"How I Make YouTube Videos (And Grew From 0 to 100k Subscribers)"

Okay and so after I finish adding the b-roll the final part of my process is actually going through and adding all the cut-ins the cutouts the zoom-ins the blurs all the camera stuff you guys see me doing with my shots to get it like moving and so it's not just one still shot um that all happens on this final part okay and i know you guys really wanted to know how i did my actual camera of movement thing where like it looks like it's being handheld like it is now because it is handheld but in my videos it's on a tripod and i just do all that movement in post-production the zoom-ins the blurs the handheld motion and so let me show you how to do that as well so i actually recently
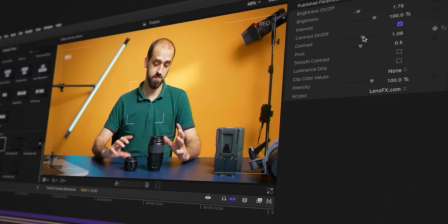1661s
discovered a plugin that you can use from leno effects and basically this plugin comes with dozens of different camera movements including
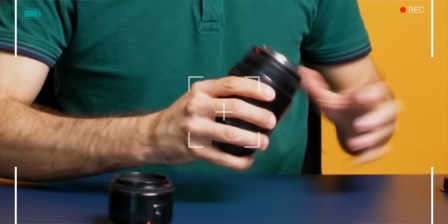1669s
the actual racking focus it's super easy to use and honestly i wish i discovered it a long time ago because it would have saved me so much time in my editing process however if you don't feel like spending money on this template you can do this same exact thing with the pre-built uh tools in final cut pro and premiere pro it's what i did for, you know, months until I found this plugin.
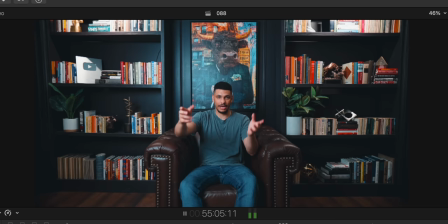1691s
And so let me walk you through how to do that exactly. So I've got my still footage here, and obviously this is shot on a tripod, and so it's not gonna have any movement to it.
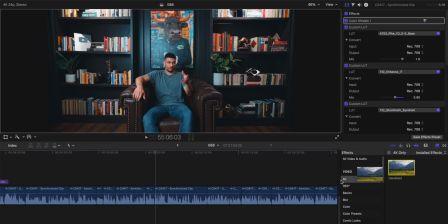1699s
And so in Final Cut Pro, you're gonna come down here to effects and then type in the word handheld into the search. And then you're just gonna apply this effect onto your footage by dragging and dropping it. Now, I'm gonna be honest with you guys, okay? I don't know if any other software has this exact effect, this handheld effect.
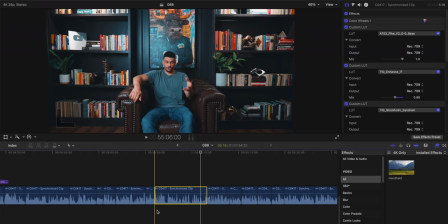1715s
I would imagine like Premiere Pro probably has something that's similar to it but this specifically is for Final Cut Pro.
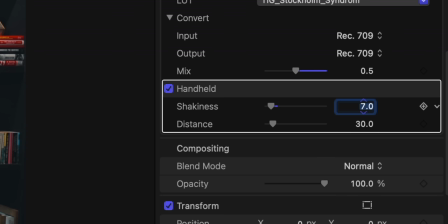1721s
Now what I typically do is I keep the shakiness between five and ten.
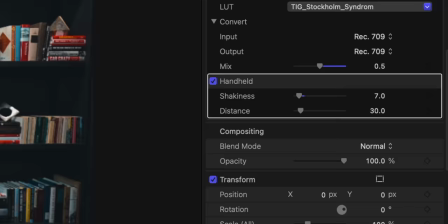1725s
I find that anything higher than that is too shaky and anything below five is almost not even noticeable and so my sort of sweet spot is a seven.
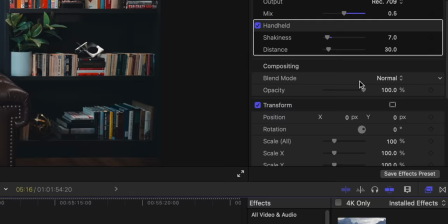1734s
And then to actually do the zoom in and zoom out effect you're going to come down here to where it says transform and basically just keyframe the scale.
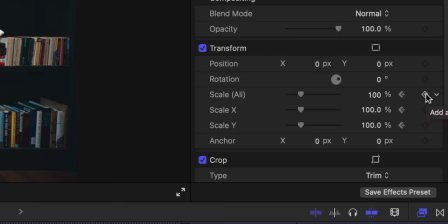1741s
Okay and so for example if I were to start my keyframe right here and then I'm going to go just like a few seconds
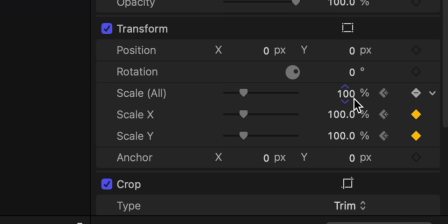1747s
in and then I'm just going to apply another keyframe but this time I'm going to scale in the footage.
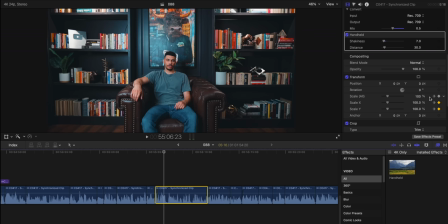1753s
Maybe let's go from 100 to I don't know 130 and so it looks pretty good and the trick here is you don't want it to go too slow right like the the keyframes shouldn't be too far apart because when you zoom in typically when it's handheld the zoom's happening kind of fast right
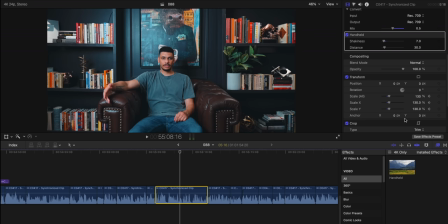1769s
and so to recreate that look where it looks like it's actually being handheld you want the zoom to happen pretty quickly like it shouldn't be a
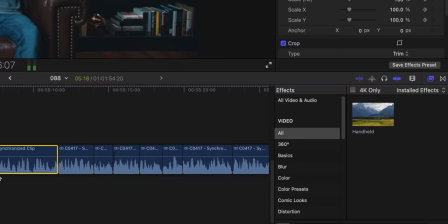1776s
slow zoom in unless that's just kind of the effect that you're going for which in that case it's fine and then to add the actual blur effect
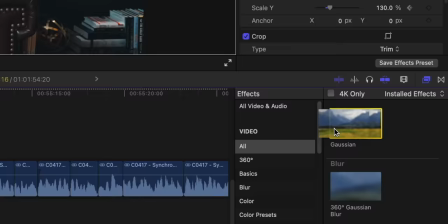1782s
you're just going to come back down here to search and you're going to type in gaussian okay and so you're going to apply a gaussian blur to
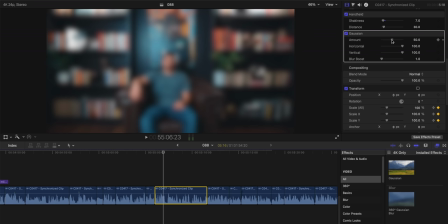1788s
the footage and basically what i do is to make it look realistic i'm going to go to the first keyframe before we start scaling it and
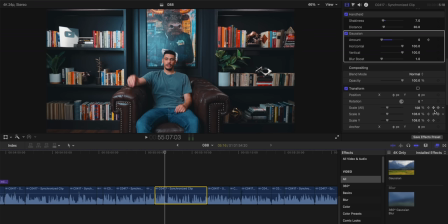1794s
so the first keyframe is at 100% and I'm going to bring the Gaussian blur amount down to zero and basically what I'm going to do is
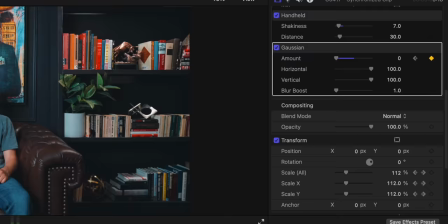1801s
once that zoom starts I might go a few frames in and then once the zoom starts after a couple of frames I'm going to go ahead
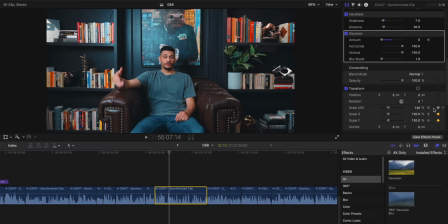1807s
and activate the Gaussian blur keyframe on the amount and then I typically go to the end of the zoom so like the last keyframe of the scale once we hit 130 and I'm going to maybe bump up the Gaussian blur amount to about a five or so and then from there I'm gonna
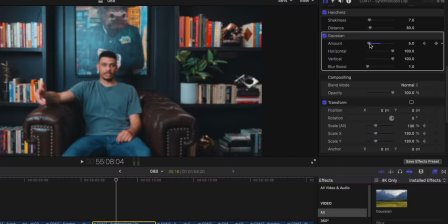1824s
go a few more keyframes after the zoom is finished, right? Because like the cameraman or Camera woman has to adjust their focus after the zoom and I'm gonna pull this
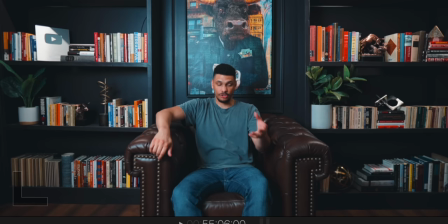1834s
amount back down to zero And it's gonna automatically create a keyframe and then so the final effect looks like this I mean, it looks pretty good, right? It looks pretty realistic again If you don't want to buy the leno effects plug-in,
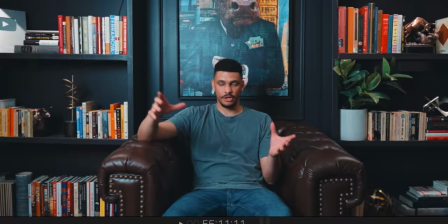1846s
which you know is super helpful It's all I use now personally if you want to do this for free though
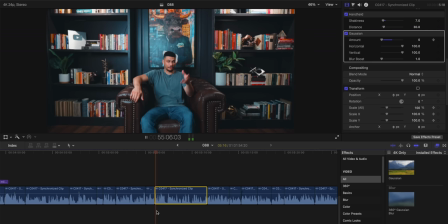1850s
It can be done using the built-in tools That's what I did for the longest time and
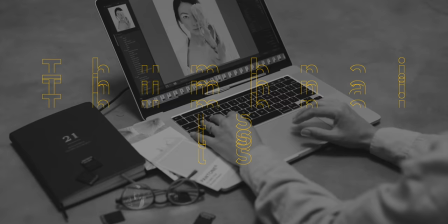1855s
you know, so it definitely works It's just gonna take a little bit more time. Okay, so let's talk about thumbnails now I would say that right behind the topic or idea of your video The thumbnail is the most important part of the video.